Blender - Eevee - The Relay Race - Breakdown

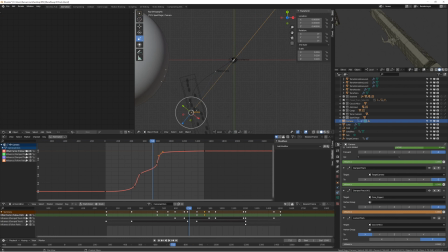I didn't want to take a look at the core completely because it will look fake and it was the center of the station. I just want to have some part of the station in the camera, but not the center of the core. It will look fake.
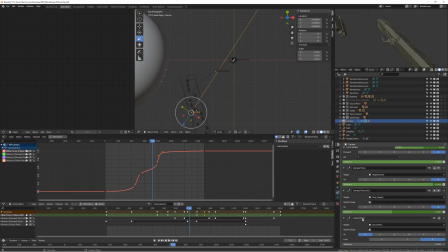Then I had another track that is on the spaceship, but I never use it. It's always at 0. I think I can delete it with no problem, because it's always at 0. It was something like an experiment.
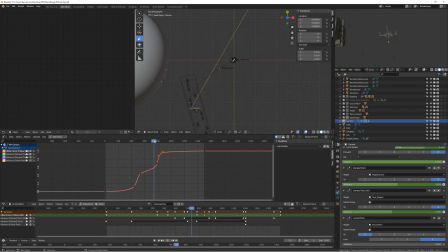This is very important, and this is happening while the starship that we are following, it's always in front of the camera.
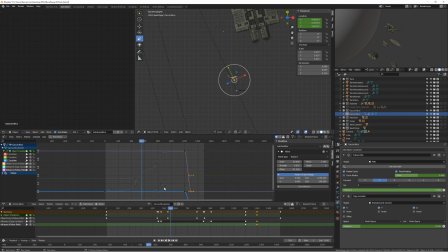To do this, I've copied the path that I've made, the velocity graph of the camera. I'd copied it and pasted it in the graph of this spaceship, so that they have the same
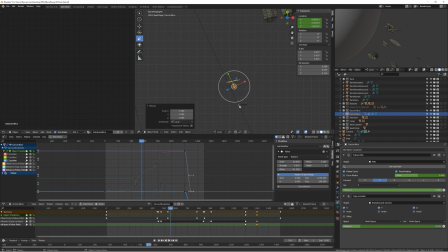complex movement, because the space is very big, and these little spaceships always went out of my camera view if I had too big movements.
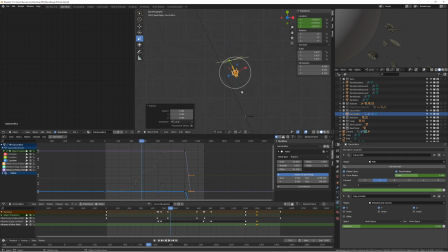So this matches the same movement of the camera, just one frame or two before the camera, and it's the same for all the animation. What is changing is the orientation of the object, the rotation of the
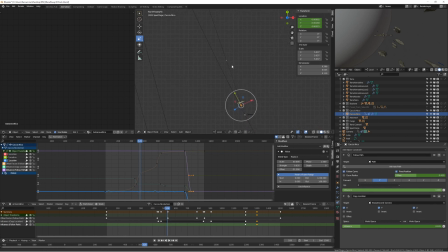spaceship, and the way the camera looks at it using these elements. As you can see, Caccia Nico is this spaceship. Also, the spaceship has a target.
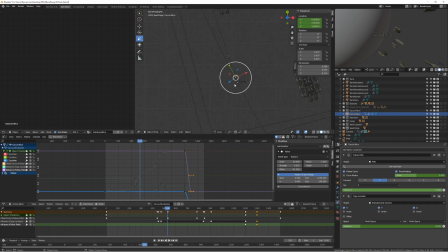The target is the arrow that is going first. Okay, so this spaceship is targeting to the arrow that is in front of, and nothing more, and the follow curve is the other things.
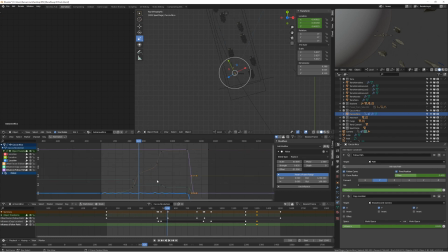That may be, okay, I've made a very important thing, because take a look in this window. When I move, you can see that the spaceship
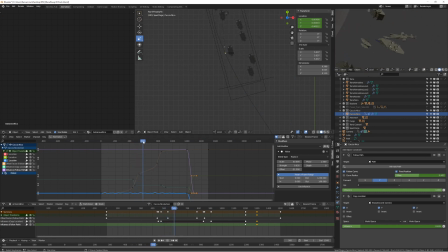has some kind of extra movement that the camera is not following. The spaceship seems to move in the sea, following some wavy movement. This wavy movement is something that I wanted to add to give more realism,
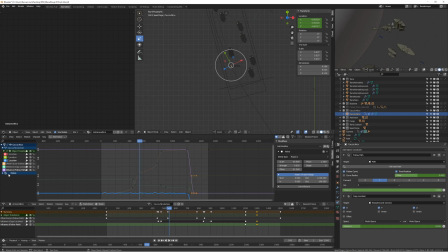because without this movement it seems completely fake. I think I can remove it. Is it possible? Okay, here is the same scene without this extra movement.
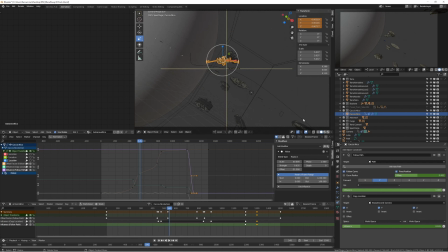Let's go and take a look at it with all.
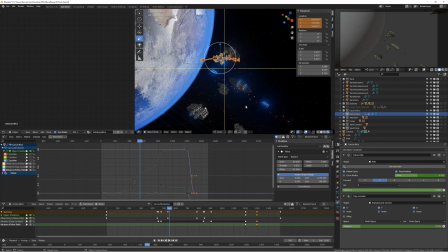Okay, I want to deselect all,
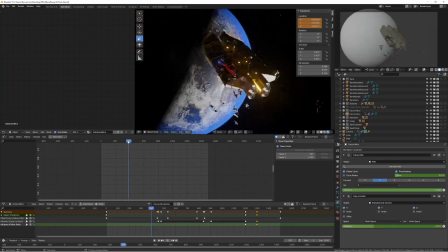and this is the same without the extra movement. You can see that the movement is too perfect, is too clean.
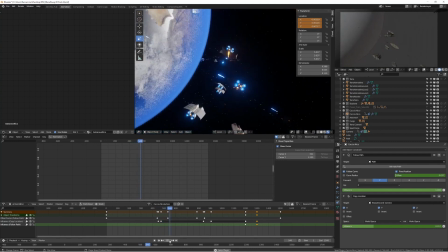I don't like it. It's always in the center of the screen, as the camera was perfectly matching him.
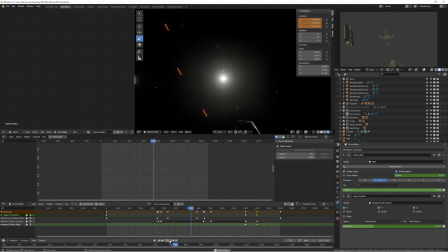I don't like this. I wanted the extra movement.